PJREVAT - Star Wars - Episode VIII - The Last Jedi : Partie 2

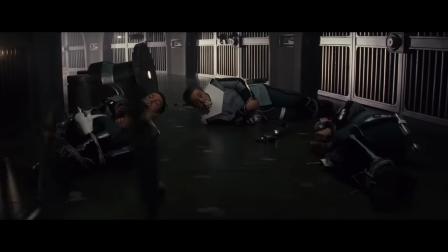33:36 S'il y avait plusieurs personnes qui pourraient faire le job, et pas juste celui conseillé par Maz, pourquoi le droïde qui peut gérer des gardes ou piloter un AT-ST, et qui, comme tous les droïdes de la saga,
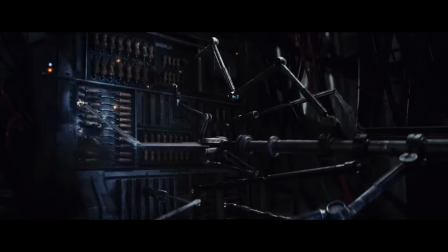33:45 sert à pirater les terminaux, ne pourrait pas le faire ? C'est plus compliqué que ce qu'il fait dans l'intro ? Parce que du coup, ça peut amener sur Canto Byte, quand je vous dis que cette intrigue est inutile et injustifiée.
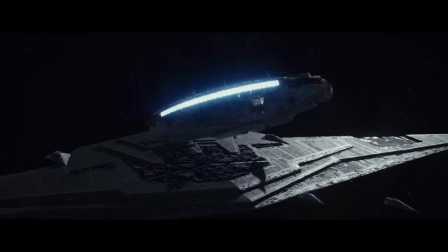33:54 Ensuite, Rey se fait déposer tranquillou sur le vaisseau de Snoke par Chewie où elle est accueillie par Kylo, ce qui semble la surprendre.
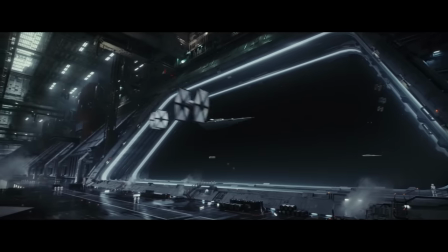34:01 Elle aurait pensé vraiment rentrer par la grande porte sans que personne la voit. Elle est devenue débile d'un coup.
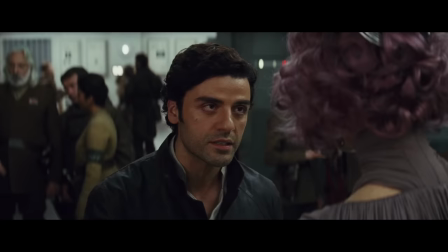34:05 De leur côté, Finn, Rose et Damien-Jacques arrivent également sur le vaisseau de Snoke, ce qui amène Poe à révéler son plan à Holdo afin d'obtenir son soutien.
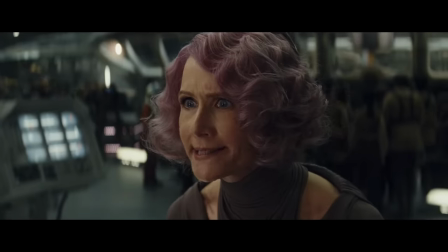34:12 Bien sûr, cette connasse ne fait que l'insulter et rien de plus.
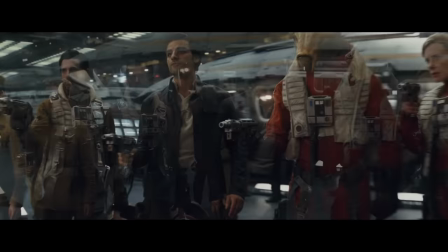34:16 Ainsi, Po, logiquement, lance une mutinerie contre un officier qui cherche clairement à saboter leur survie, leur mission ou leur morale,
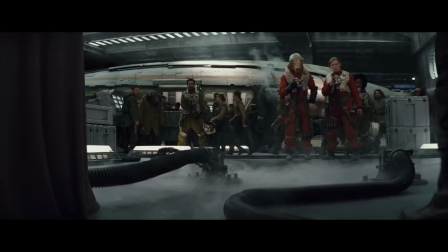34:22 ce qui ne semble pas faire réagir un péquenot dans le hangar d'ailleurs, alors que quand même, une mutinerie, c'est pas rien.
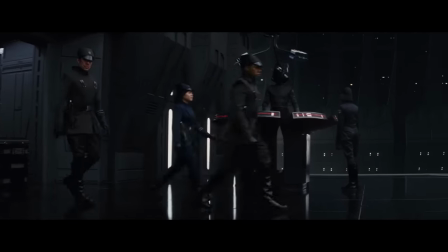34:27 Et nous passons à nouveau à Fine et Rose avec le plan le plus débile et incompréhensible de toute la saga Star Wars.
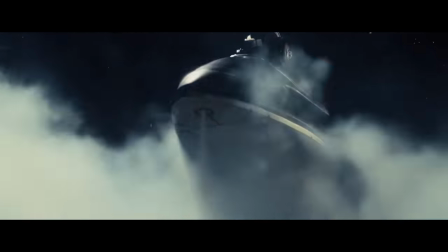Alors j'ai cherché désespérément à expliquer ce plan, et la réponse va me permettre d'aborder un des problèmes essentiels liés à The Last Jedi. Ce plan, donc, est là parce que, quand Star Wars est sorti en 1977,
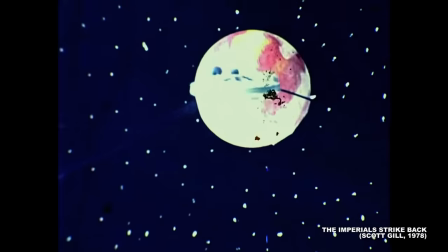34:52 les fans ont commencé immédiatement à faire des petits films amateurs dans leur univers favori, et un des résultats les plus connus au début était... Hardware Walls, un film où Chewbacca est un Muppet et où tous les vaisseaux sont des produits électroménagers, parce que les vaisseaux de l'Empire sont triangulaires comme des fers à repasser.
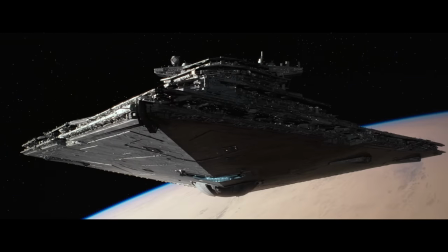35:06 Depuis 40 ans se sont écoulés, et je voudrais bien savoir qui, en voyant les vaisseaux de Star Wars aujourd'hui, se dit « Tiens, ça ressemble à un fer à repasser !
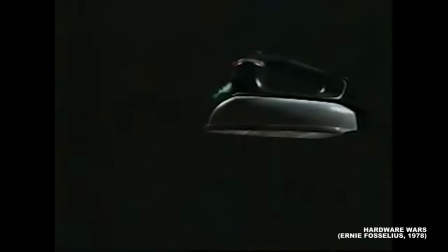35:12 », comme en plus tout le monde a oublié ce truc parce que la parodie n'entre jamais dans l'histoire, ça va poser plusieurs problèmes.
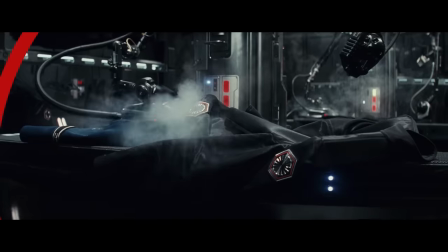35:17 D'abord, c'est tellement inattendu et bizarre que du coup, après le cut, tout ce que tu regardes, c'est la table à repasser pour t'assurer que tu as bien vu ce que tu crois avoir vu.
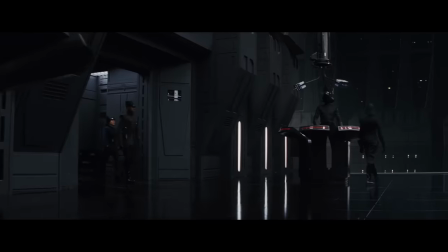35:24 Donc là où il faut comprendre que Finn, Rose et Damien-Jacques ont volé des costumes au pressing,
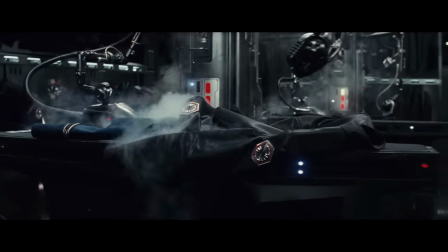35:28 le gars fait son hommage en filmant le pressing de l'Empire, et de fait, les 3 débiles qui sont le dos tourné dans le noir en tenue du premier ordre et derrière des objets,
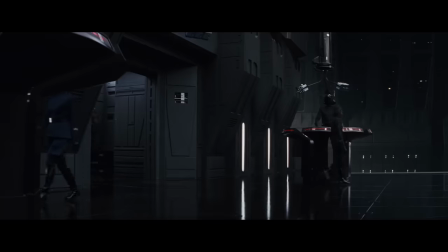35:35 perso, je les avais même pas remarqués la première fois. Ensuite, la scène est inutile. On n'a pas besoin de les voir piquer les vêtements et il y a des façons plus héroïques ou drôles de le faire.
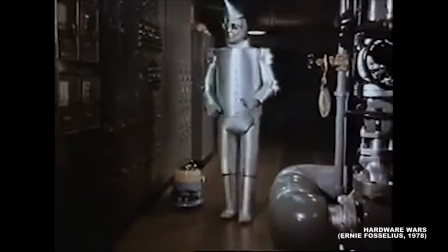35:43 Enfin, comme personne ne se souvient de ce putain de truc, même pas officiel, et ne capte la référence,
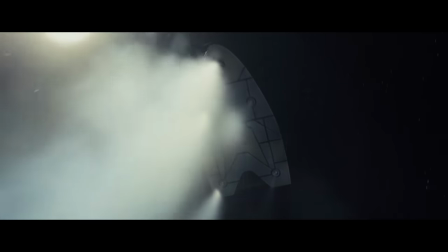35:48 pourquoi on confondrait un fer à repasser avec un vaisseau dans un film où aucun vaisseau n'a un design qui ressemble de près ou de loin à ça ?
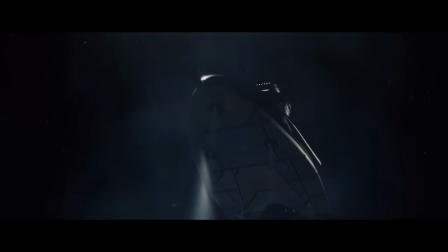35:54 On voit juste un plan étrangement grandiloquent sur un fer à repasser, qui crache de la vapeur en plus, vendant la mèche tout de suite parce qu'aucun vaisseau ne fait ça dans l'espace dans la saga.
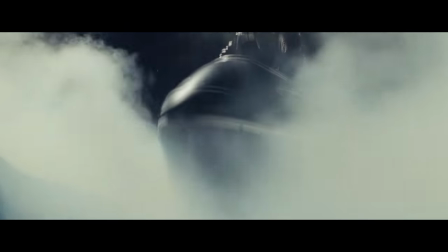36:02 Donc ça devient juste le plan le plus WTF de l'histoire de Star Wars. C'est littéralement la private joke la plus obscure et chère de l'histoire du cinéma.
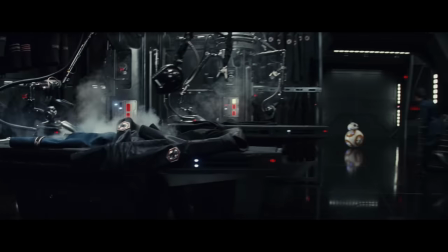36:10 Et sérieux, ça a fait marre à quelqu'un ! Genre, c'était offert à repasser, fin sérieux, c'est quoi ce truc ? Et ça révèle surtout que Johnson est persuadé que tout le monde a les mêmes connaissances en univers étendu Star Wars que lui, ce qui est quand même le truc le plus con à imaginer quand tu bosses sur Star Wars, et que s'ils ne le connaissent pas, ils n'ont qu'à apprendre. Ce qui lui fait mettre au centre de son film des choses que le grand public ne connaît absolument pas.
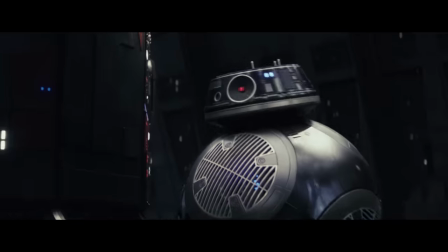36:33 Et ça, ça va nous resservir pour plus tard. Alors qu'il procède à l'infiltration la plus ratée de l'histoire des infiltrations,
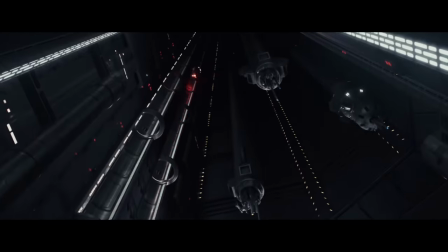36:39 Rey et Kylo estiment qu'il est temps de commencer à recopier les scènes de l'épisode 6, comme ça Abraham se sera bien dans la merde dans l'épisode 9 et sera bien obligé de trouver un scénario original.
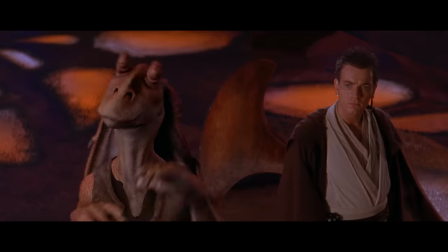36:46 Ou bien de pomper dans la prélogie.
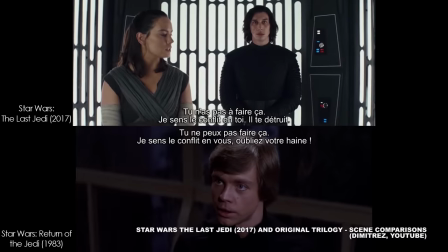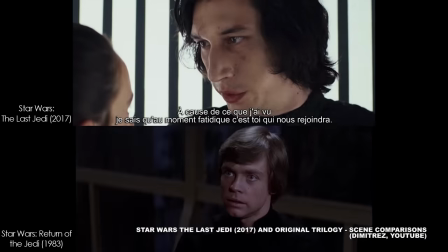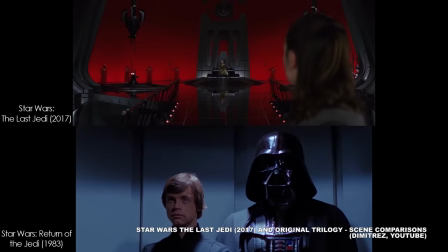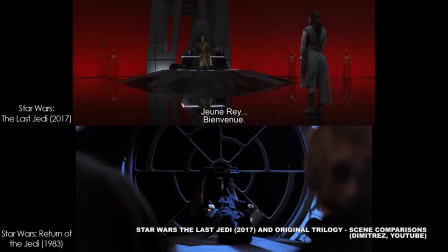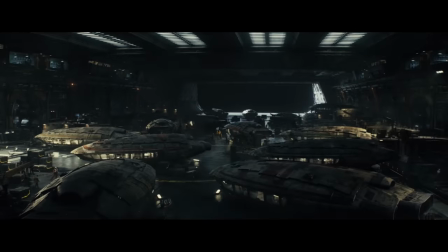37:23 De son côté, Poe met un frein à l'alimentation des navettes et prend les commandes pour partir en vitesse lumière quand Finerose auront désactivé le tracker,
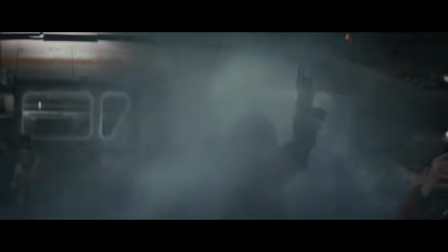37:29 ce qui offre à Holdo l'opportunité de se libérer et aux troupes de commencer à enfoncer la porte.
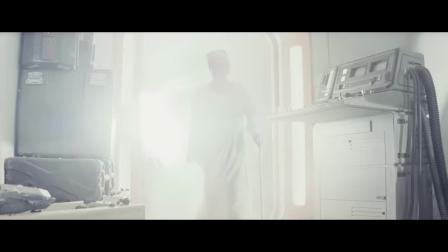37:33 Mais heureusement, c'est Leia qui débarque, remise de son coma, qui va donc pouvoir dire à Poe de se calmer et lui expliquer le plan de Holdo. C'est ironique qu'un film féministe ne montre que des hystériques avec lesquels on ne peut pas parler.